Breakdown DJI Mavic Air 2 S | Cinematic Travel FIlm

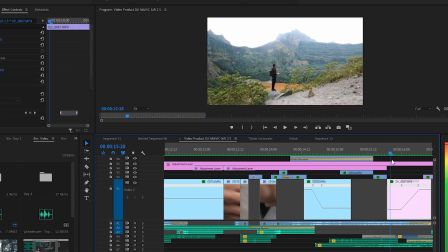801s
Ini aku zoom biar nggak bosan. Tep. Habis itu langsung aku pakai speed ramp.
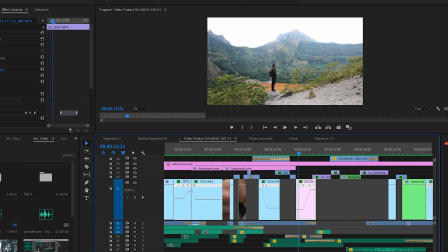806s
Pakai aku speed ramp lagi karena aku nyocokin juga yang namanya backsound. Oke, ini aku kurangin dulu volumenya.
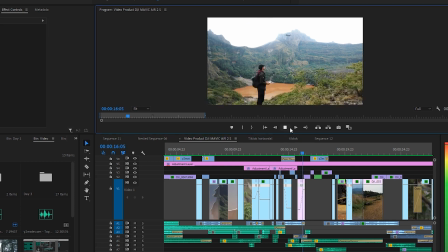814s
Langsung tep. Nah, langsung lep. Jadi ketika udah ref tuh teman-teman tuh harus memberikan sebuah footage yang epic lah. Bisa dikatakan bahasa footage yang paling utama. Langsung teman-teman munculin, langsung teman-teman taruh di backsound ref-nya.
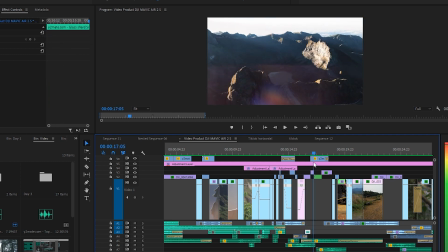832s
Tep. Nah, ini aku tambahin lens flare lagi biar bagus aja.
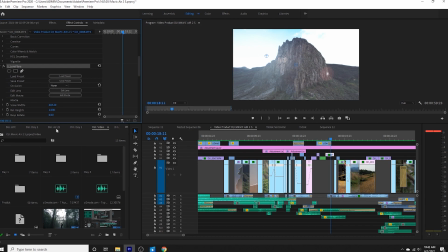839s
Terus ini ada efek yang namanya lens flare dari preset yang namanya Sapphire kayaknya.
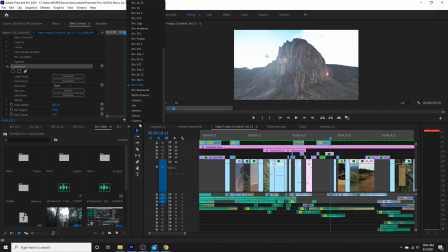846s
Lupa aku. Kemarin tuh aku install, ya benar, namanya download atau bisa cari Sapphire preset dari untuk Adobe Premiere Pro.
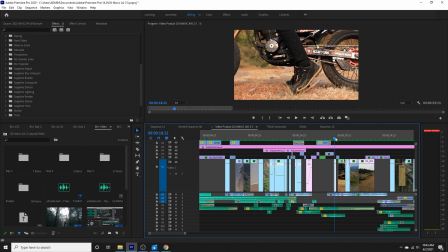856s
Nah, tep, ini langsung pindah ke motor gitu. Nah, ini aku pakai zoom, tep,
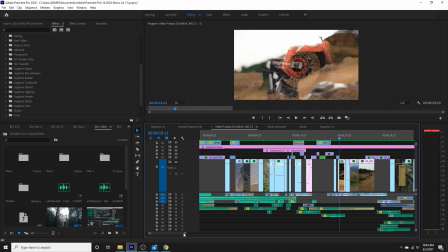864s
aku zoom lagi. Nah, ini aku pakai yang namanya opacity-nya yang aku ubah.
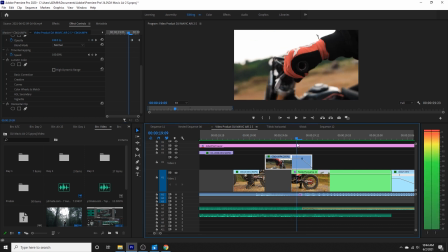869s
Jadi yang pertama ini, tep, ngezoom, habis itu, tep, langsung aku zoom lagi, tep.
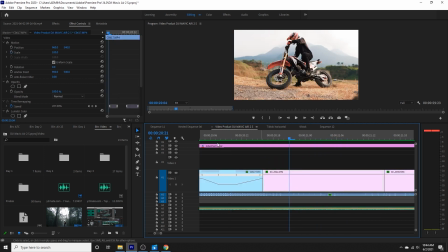876s
Nah, habis itu aku slow motion dikit. Pakai speed ramp, promotion langsung naik lagi.
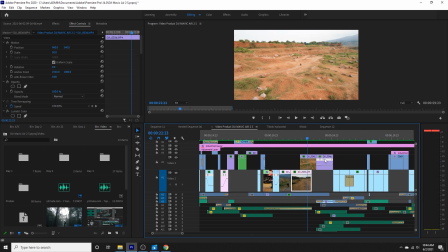881s
Habis itu ke drone. Ini drone-nya buat nunjukin kalau misalnya active tracking dari DJI Mavic Air 2S itu emang bagus banget active tracking-nya.
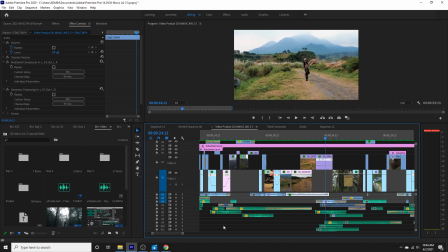889s
Versi ke 4.0 ya. Langsung ini lanjut. Ini aku slow motion biar nunjukin kalau misalnya drone ini tuh slow motion-nya bagus.
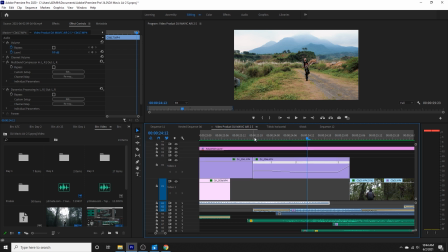897s
Emang bagus banget sih. Berapa ya, lupa aku ya. Berapa FPS? Pokok bisa slow motion-nya sampai aku slow motion sampai 43 lah. Entar 43-50-an. Saking FPS-nya saking bagus banget. Nah, itu aku speed ramp lagi, aku naikin lagi.
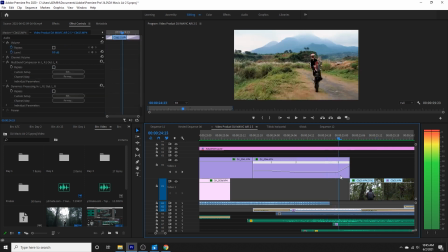911s
Tep. Pindah ke hutan. Tep. Nah, aku zoom lagi, sorry agak nge-lag.
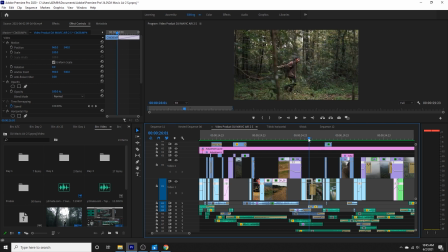917s
Mungkin teman-teman ngelihat bahwasanya PC-nya bagus banget ya. Enggak, sebenarnya PC-ku biasa aja gitu. Oke, lanjut aja. Ini aku pakai cross dissolve. Nah, kenapa ini kok menurut orang-orang tuh bisa nyambung?
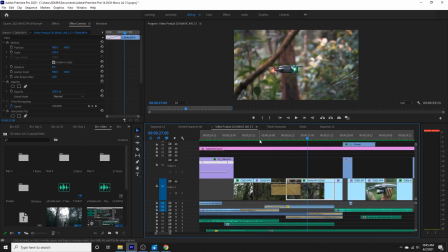930s
Karena dari pergerakan kamera, dari pergerakan objek juga. Yang ini objeknya manusia dan ini objeknya drone.
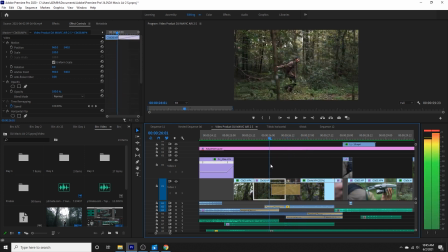936s
Jadi otomatis langsung nyambung lah. Terus ini aku pakai yang namanya cross dissolve. Transisinya namanya cross dissolve. Yaitu tadi dengan klik kanan terus apply default transition.
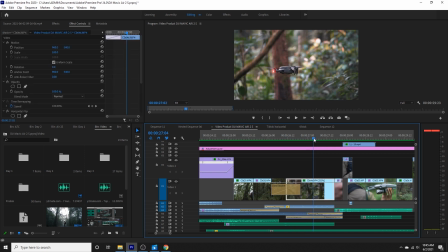948s
Nah, itu langsung aja otomatis gitu. Lalu pindah lagi ke ini.
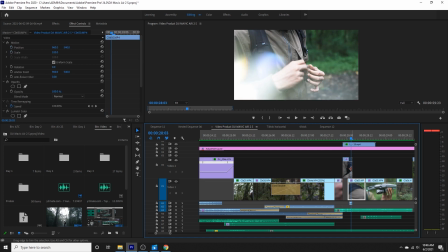952s
ini aku buat sebuah dua shot karena biar perspektifnya biar berbeda, biar penontonnya itu ngelihat tuh nggak bosan aja gitu.
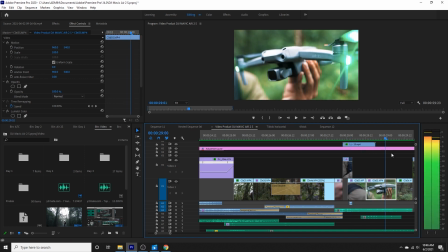961s
Oke lanjut, oke ini buka, tep. Oke lanjut terus, oke bentar ya ini nge-lag ya guys, astagfirullah nge-lag banget cuy. Oke, tep. Ini ngelihat dari depan, terus dari samping, ya buat perspektifnya biar berbeda.
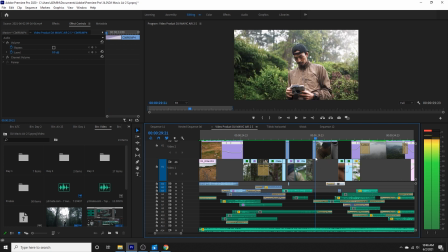979s
Tep, ini pakai manual fokus ya, jadi itu awalnya itu aku fokus dari si talentnya, terus yang kedua itu fokus dari drone-nya. Terus ini aku maju, tep.
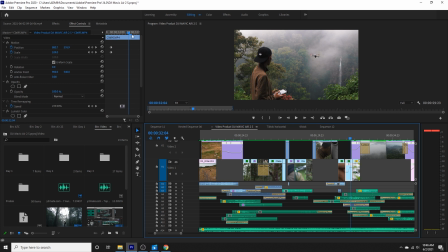991s
Ini juga ikut ngezoom, pakai yang namanya scaling, scaling manual aja sih, gak pakai trim atau trim apa gitu. Terus ini langsung pindah. Jadi ini tuh aku pakai apa ya namanya kayak opacity.
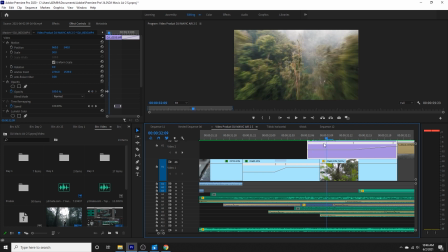1003s
Opacity-nya aku ubah juga ya. Teman-teman bisa ngeliat tuh. Opacity-nya aku ubah biar ada efek transisi dikit.
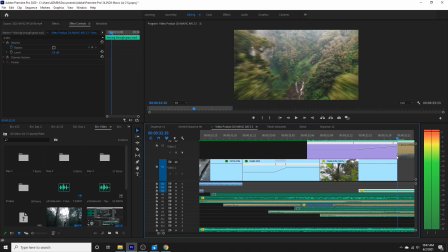1011s
Nah, langsung ubah. Ini aku zoom, ini aku speed ramp ya.
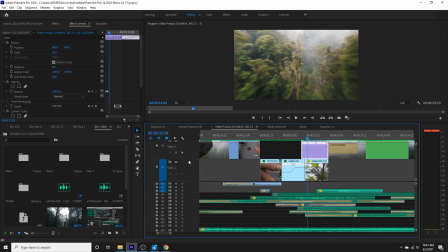1015s
Sebenarnya ini footage-nya terlalu lama sih karena susah juga namanya medannya. Ini aku speed ramp. Terus aku ubah juga biar kenapa sih teman-teman ngelihat bahwasannya kok ada motion blur-nya di samping-samping tuh.
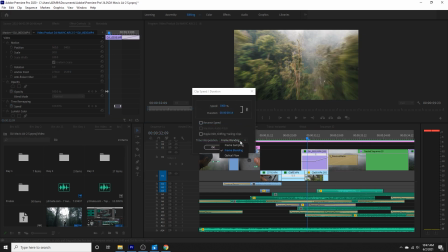1028s
Aku biasanya pakai ini yang namanya frame blending. Teman-teman bisa klik kanan lagi, klik kanan, terus speed duration. Itu ada yang namanya frame sampling. Yang pertama kan nanti ada frame sampling ya. Terus yang kedua ubah dengan frame blending.
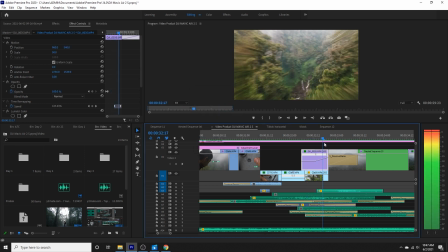1040s
Frame blending itu ngerubah sebuah motion menjadi ada blur-nya gitu biar lebih natural. Tep, ini aku langsung ganti ke footage awan gitu.
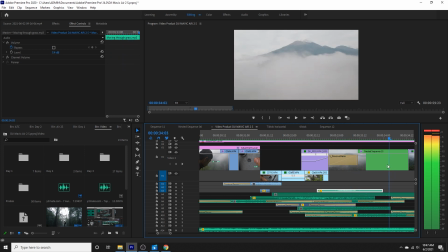1049s
Footage hyperlapse.